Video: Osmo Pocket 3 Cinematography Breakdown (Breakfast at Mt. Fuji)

probably one of my favorite stacks. It just feels so good. If you're new here, I'm Shalette, and I really love creating these very short scenes of my life with the Pocket 3. I just get 3 different shots, ideally a wide, a medium,
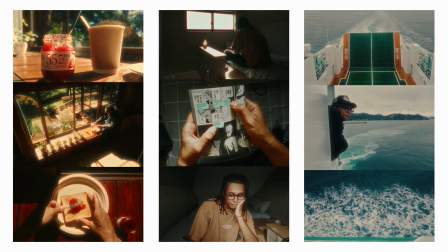[0:25]
and some type of close-up shot, and then I stack them together and create this very short scene.
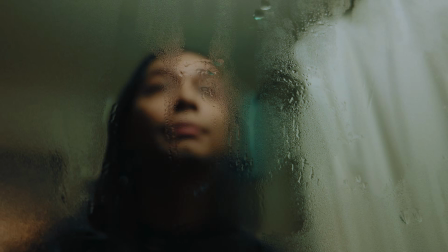[0:31]
And then I put them on Instagram or YouTube Shorts. They're a fun way to stay creative throughout my day without taking too much time.
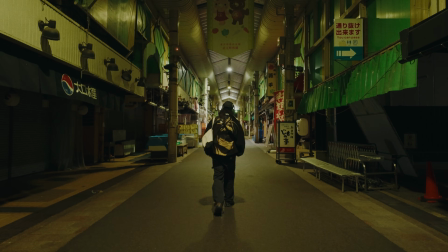[0:37]
So in this series, I'm gonna break down how I shoot some of these scenes with the Pocket 3 to give you some ideas.
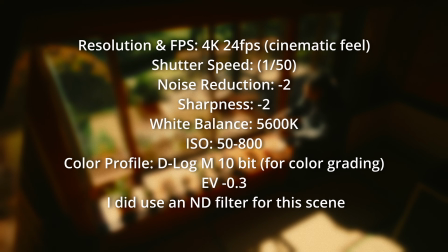[0:42]
So first things first, here are my settings on screen. My settings do not change. The only variable is gonna be my white balance, but I usually pretty much change that in post if I feel like it. And then if I'm gonna be using an ND filter or not. All right, let's break down this scene. So in this scene, I'm at Lake Kawaguchiko. Highly recommend you go. It's, did not mean to rhyme that. It is right by Mount Fuji.
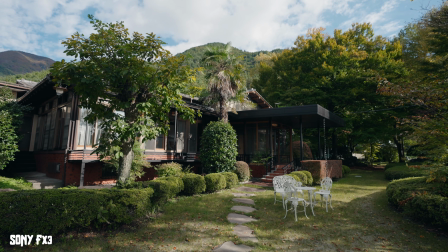[1:08]
It's a beautiful place. And I was staying in the most incredible Japanese style home. So let's first start with our wide shot. And when I shoot these, I usually do start with a wide shot because a wide shot is really gonna help establish the scene. And in that shot, I'm gonna pick a couple details to reveal later in a medium or a close-up shot.
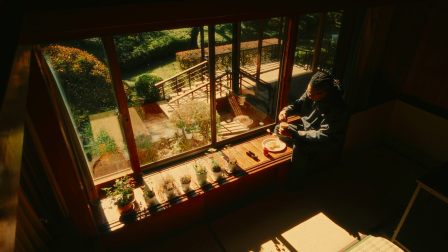[1:31]
So for this wide shot, I really wanted to capture a couple things that I really liked about this scene. And that was the plants that are on the ledge, me sitting there enjoying my breakfast. But what I really wanted to capture in this shot was the
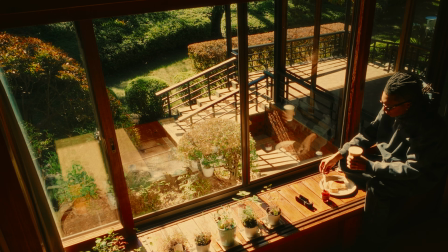[1:46]
morning light and how the trees were just creating these shadows, and not only creating shadows, but they're moving because they're blowing in the wind. And I thought that just brought this whole scene to life. So I really love that detail. And what I also like about these moments is that this only happens at a very specific time of day where I'm sitting.
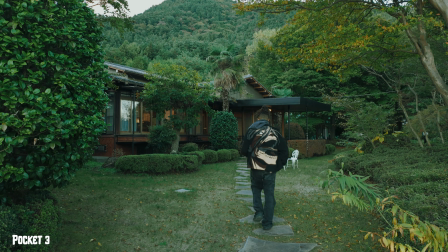[2:08]
So it makes it a little more special because throughout the day, the sun is not going to be coming directly into that window anymore.
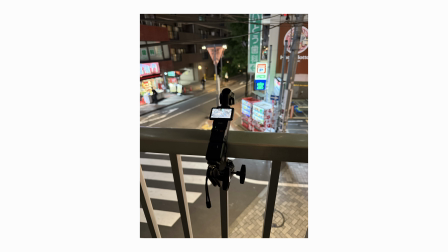[2:14]
So how I shot this. So if you've seen any of my videos about the Pocket 3, you're gonna be sick of me talking about this crab claw.
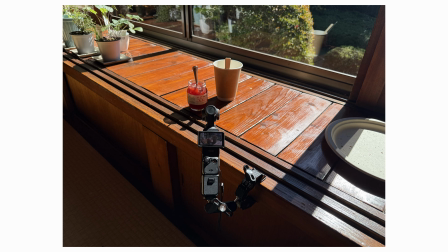[2:20]
I use it all the time.
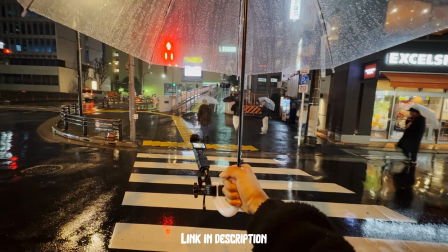[2:22]
This crab claw is the most versatile tool I have, and it allows me to mount my camera all over the place.
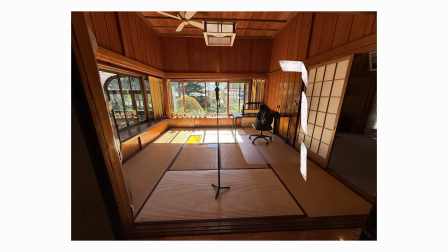[2:30]
So I was able to find a spot on top of the window on the side of the room, and I mounted the camera on top of it.
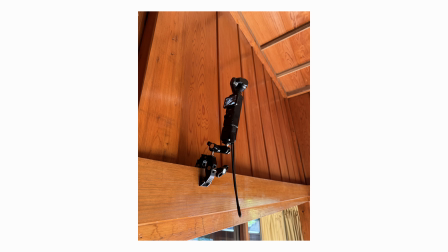[2:38]
So where I mounted the camera was a little high up, so I wasn't really able to see the shot perfectly. So I just adjusted it the best that I could. And then I pretty much always use the Mimo app to connect to the camera and view my shot. So this shot is definitely kind of out of character for me because, for example,
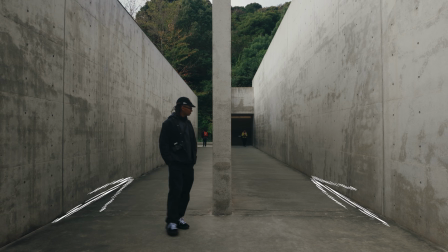[2:58]
I usually like to shoot straight on and get more symmetry and work with leading lines to create a focal point.
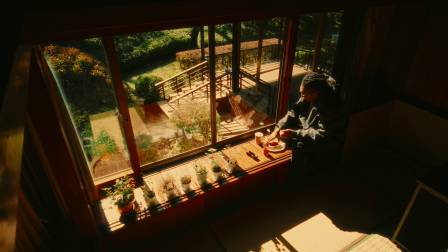[3:06]
But the way I had this camera mounted allowed me to see the outside and the inside and just see everything that I wanted to capture. And I think that's why it's growing on me, because it's not necessarily how I would usually shoot a wide shot.
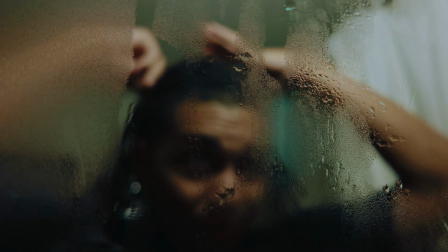[3:20]
But that's another reason why I enjoy using the crab claw, because you kind of inevitably find angles that you just wouldn't use because you just have to use the space around you to find a place to mount your camera.
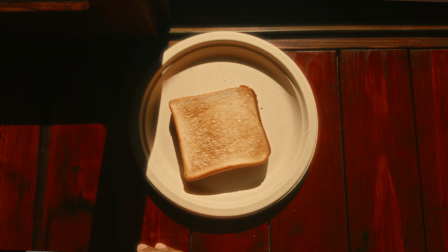[3:33]
All right, moving on to our toast. So this is the close-up that I went for, and I wanted to capture the small moment of just spreading jam on bread.
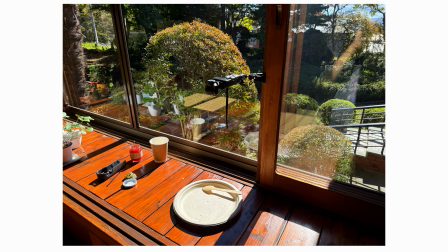[3:43]
And I thought a top-down angle would be the best way to do that. So I found another spot to mount my camera using the crab claw directly above the plate.
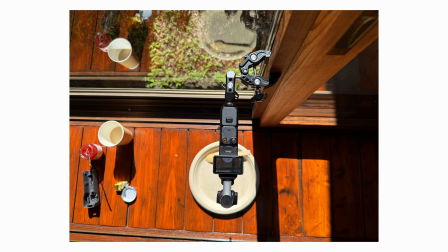[3:52]
And it was great that I found a spot to mount the camera directly overhead,
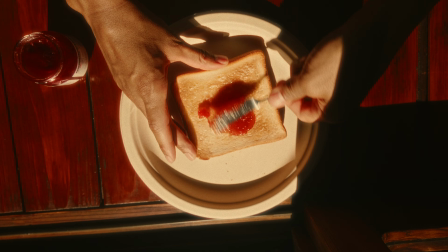[3:56]
but my shot was basically upside down, so this is how it looked in camera.
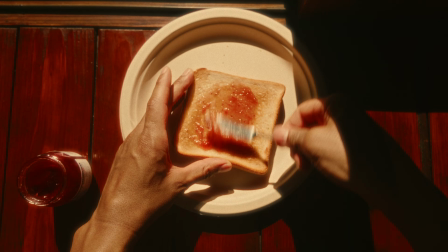[4:02]
So all I had to do was just flip it upside down in post. And then also because I'm shooting in 4K, I can crop and slightly adjust my frame if I need to without losing quality.
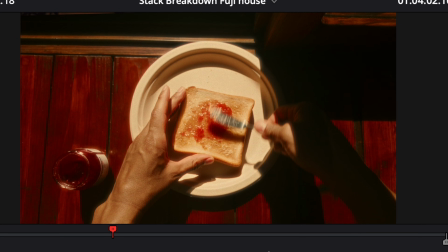[4:14]
So I punched in just a little bit, and then I also like the leading lines of the wood under the plate,
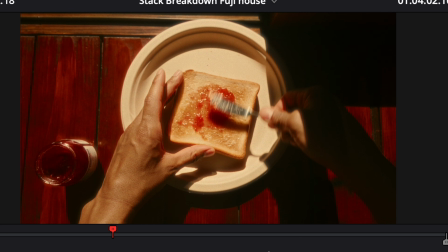[4:21]
and so I just tried to make those as straight as possible using the rotation angle in DaVinci Resolve.
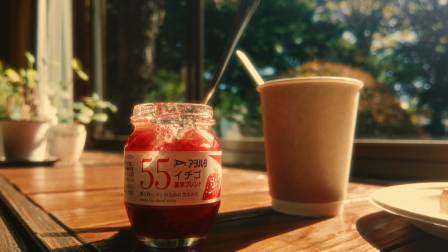[4:29]
All right, now for the last shot. So for this shot, I wanted to capture a couple things. I really love the bright red jam against the green in the background.
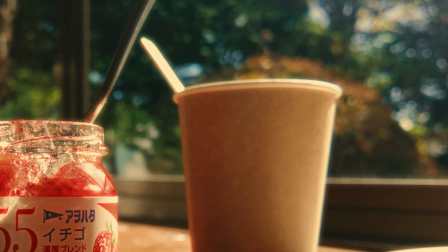[4:37]
And then I wanted to capture the coffee cup. And you can even see the steam still coming out of this cup.
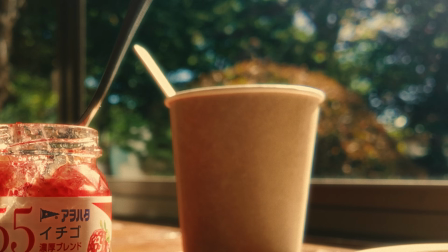[4:43]
And that's how I know I was filming this pretty quick, because I remember I didn't have to reheat my coffee at all.
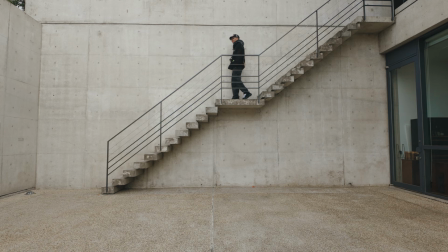[4:49]
And that's how I prefer it. I love shooting these scenes, but I really don't want it to take too much time because it really doesn't have to.
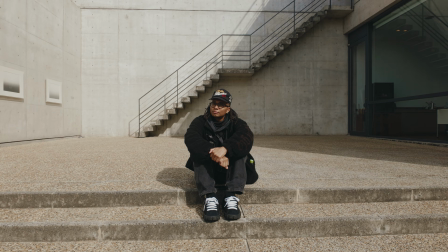[4:55]
And that's why I just need to pick out 3 simple shots to tell that story and then just go on about my day.
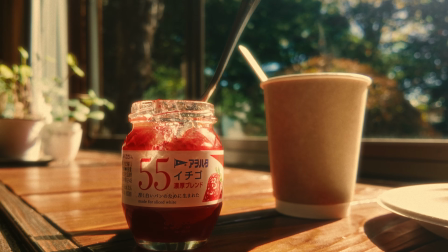[5:02]
And then again in the shot, you're actually able to see the trees that were casting the shadow in that wide shot.
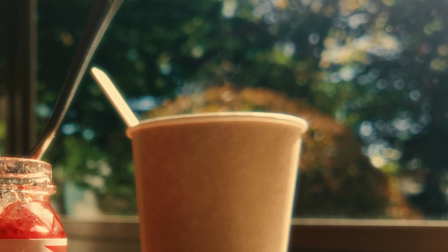[5:09]
So it kind of completes the full scene. And then you get this nice bokeh actually, because the Pocket 3 is always shooting at f2.0.
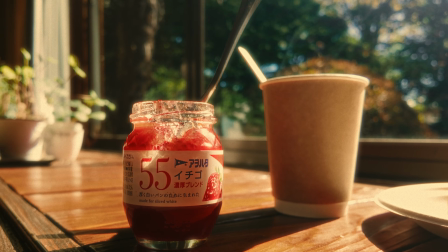[5:18]
So I'm able to get that separation and have my jam and my coffee cup really pop.
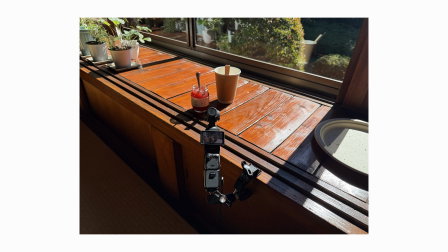[5:24]
So this house actually had a ton of mounting points, so I just found another spot to mount the Pocket with the claw.
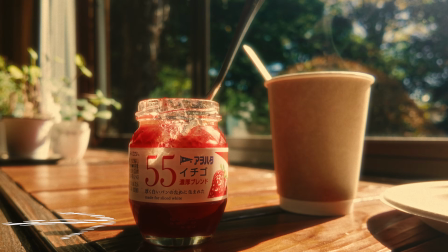[5:32]
So I wanted to shoot at this angle because I was basically shadow side of the jar and shadow side of the coffee cup.
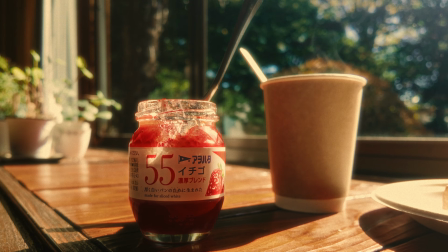[5:40]
And what I mean by that is that you have the sun coming in on the right side, bringing in all this light, but because I'm shooting on the opposite side of the light,
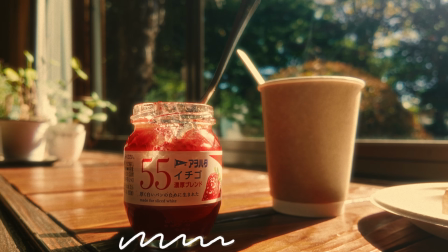[5:53]
the cup and the jar are gonna have shadows on the opposite side,
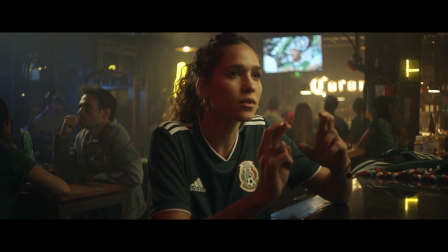[5:57]
and that's gonna create a little more dimension. Shoot shadow side and you're gonna be able to get a little more dimension out of your shot.
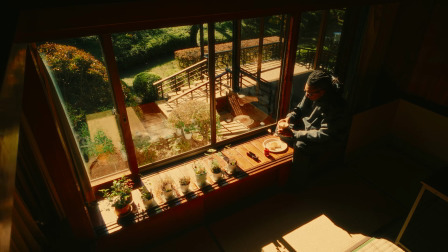[6:04]
And that's how I shot this short scene with the Pocket 3.
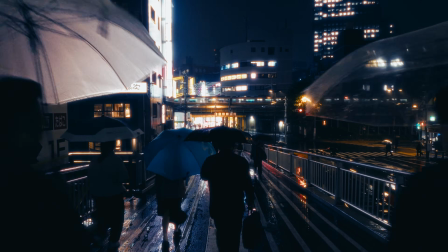[6:11]
If you want to view the stack, definitely check that out on my Instagram. And if you like this breakdown, definitely check out my rainy Tokyo night breakdown video.
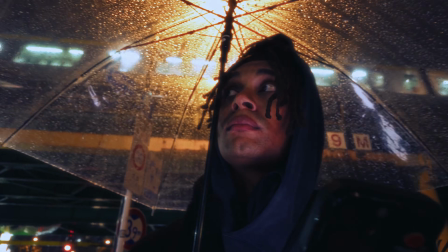[6:19]
It's the only other one I have at the time of making this video, but I promise I'm going to be making more of these so you can see what I'm doing.
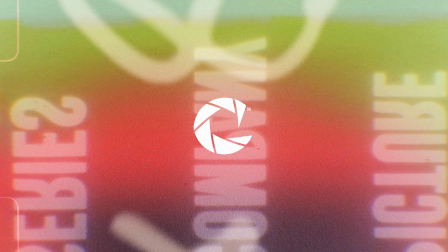[6:27]
Thanks for watching.